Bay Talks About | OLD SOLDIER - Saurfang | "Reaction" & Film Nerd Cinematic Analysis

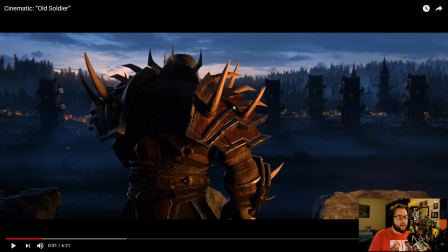734s
The rest of it, obviously, like a horn here or whatever that sticks out. But the rest of him is very shadowed. We see the huge army on the horizon here. A question that came up about how long would it take Blizzard to make their own cinematic movie like this? And I estimate like 3 to 4 years.
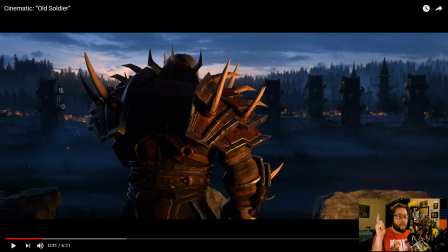750s
This short actually probably took less time than the actual shorter BFA intro cinematic. That's because that intro cinematic has so many moving players. There's very few moving players here. This huge vista shot is incredibly low res in comparison, and even has a lot of like moving pieces.
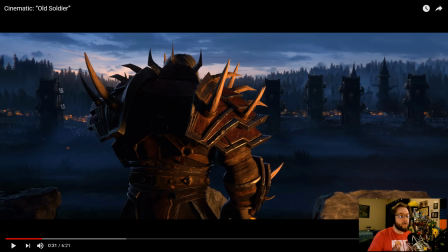770s
They're obviously not key pieces or hero figures like we do have with our two main characters in this piece.
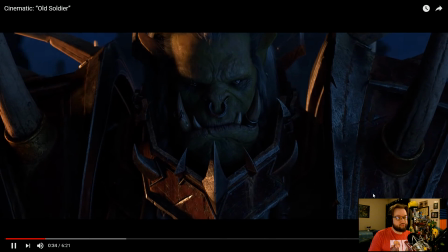776s
But I would think Blizzard would probably take about 3 or 4 years to make an actual cinematic themselves.
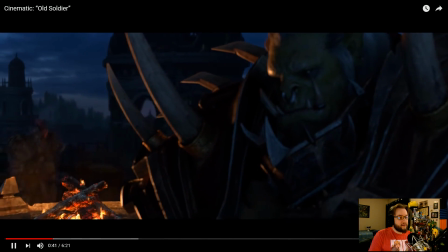784s
But enter the best boy. Oh.
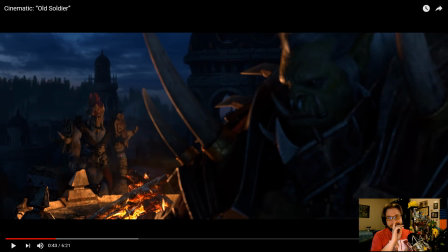788s
I honestly wonder, I really, really do, if this short was made in the earlier part of this year. I don't think it was, but I really want to know if it was, from a cinematic standpoint, because I think this character,
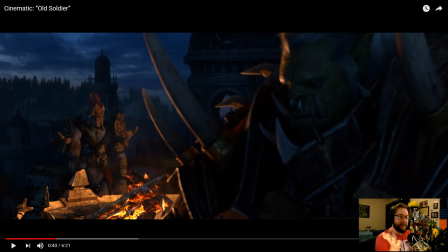807s
this troll, which apparently his name is Zakan, but I'm not totally sure. We just call him Zappy Boy. If you know what his actual real name is, I don't think he's been canonically named yet. If he's going to be some character, I don't think he's anything besides the guy in the cinematics, right?
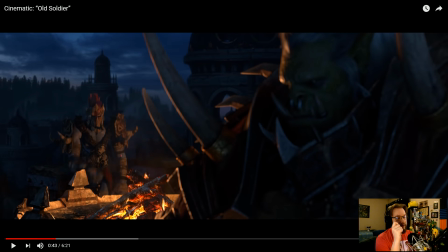823s
I don't know if he actually has a real name. But his character, I think, I wonder if this was a different character. If this was like an orc or a random Forsaken or something like that. Because they're in Undercity, right? They're on the ramparts of Lordaeron.
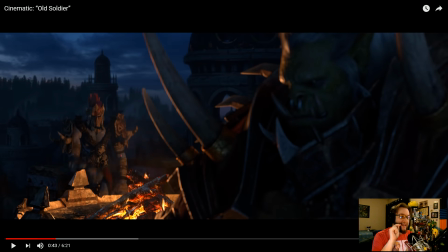838s
I wonder if they redid this part or made this cinematic with the fans' reaction involved because of the community's love of Zappy Boy. I don't know, maybe.
Lord Saurfang.
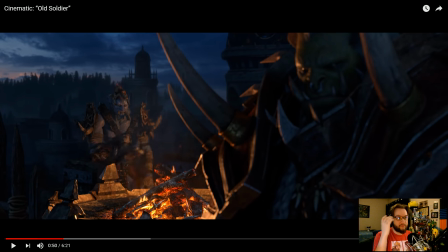858s
Narrative hook here. Obviously, Saurfang ignores him because he has his mind set. He's thinking about his son, thinking about Sylvanas, thinking about the weight of the past, all this kind of stuff. The fire is dim. We're going to see Zappy Boy light the fire here. He walks into it.
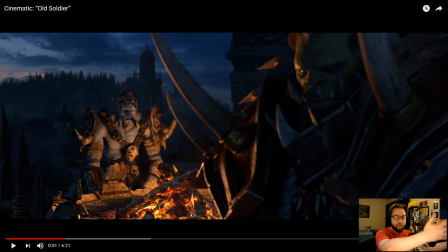871s
You notice how much more lit and exuberant he is? He's the new character. He just walks in.
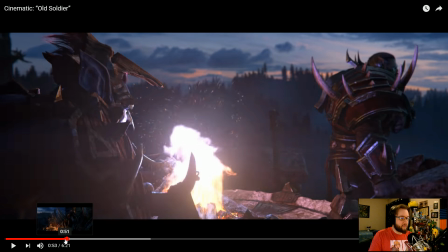877s
Lighting the fire right here, which is actually some frame by frame. I'd love to like download this footage and frame by frame these sequences sometimes.
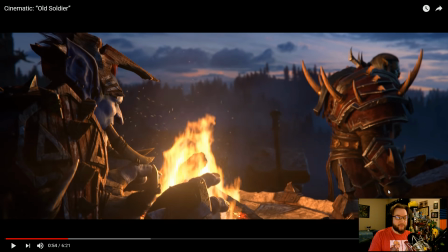885s
Because I don't know why he used lightning instead of a fire spell as a shaman, which as a shaman player myself, I'm just like, just flame shock it, my dude. Lightning looks cool though, but that's the whole, again, literally it's Zappy Boy. So... the lighting of the fire here, There is, you can see the lightning trail there.
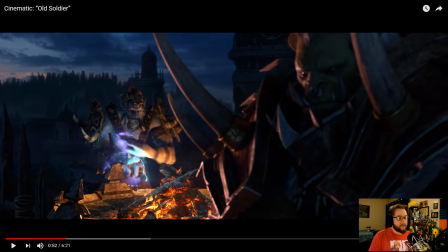903s
But, narratively again, he is the new light, the spark of different hope in Saurfang himself. By lighting the fire, by talking to him, by even approaching him in the first place,
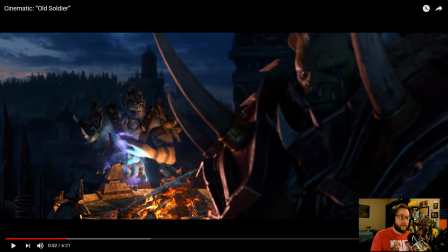920s
that is a huge step towards the character development, not only with Saurfang, but also with our troll good boy here.
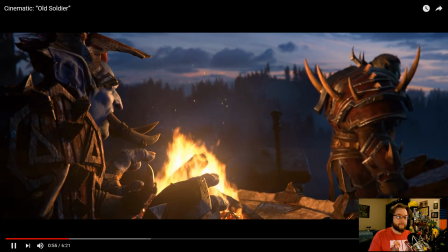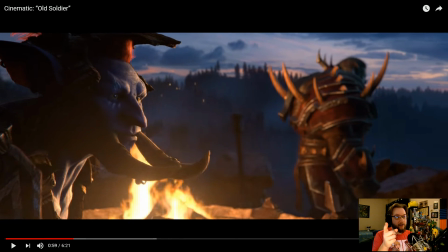933s
And not only, you don't hear, right now, as the camera perspective shifts now, and because our key focus and the focus of the camera is actually on Zappy Boy here, not only then do we hear, like, troll ears, I guess, that's when we actually hear any of the Alliance background.
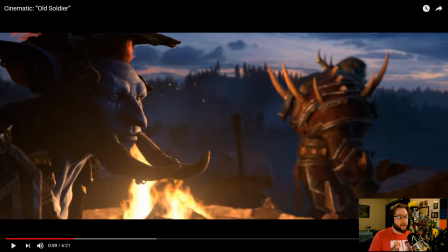950s
Because up to this point, there's no Alliance noise in the background. You don't hear anything. It's just, like, dead ambience in the morning.
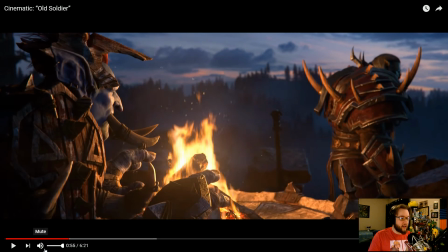956s
But you start hearing the actual noise.
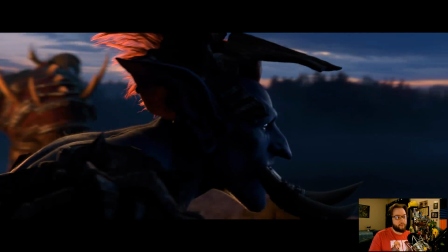962s
Because our perspective shift is on Zappy Boy now. We're experiencing his emotional shift.
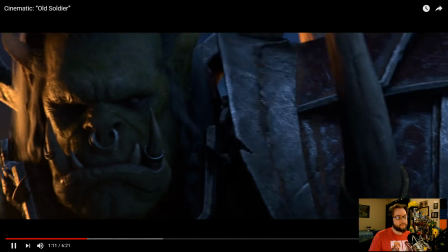972s How many do you think? Too many.
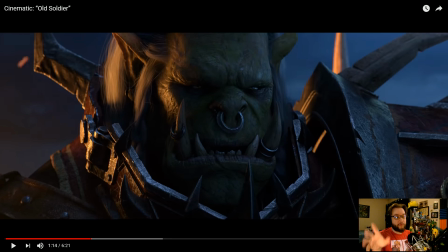978s
There is a double or triple or quadruple meaning to this statement as well.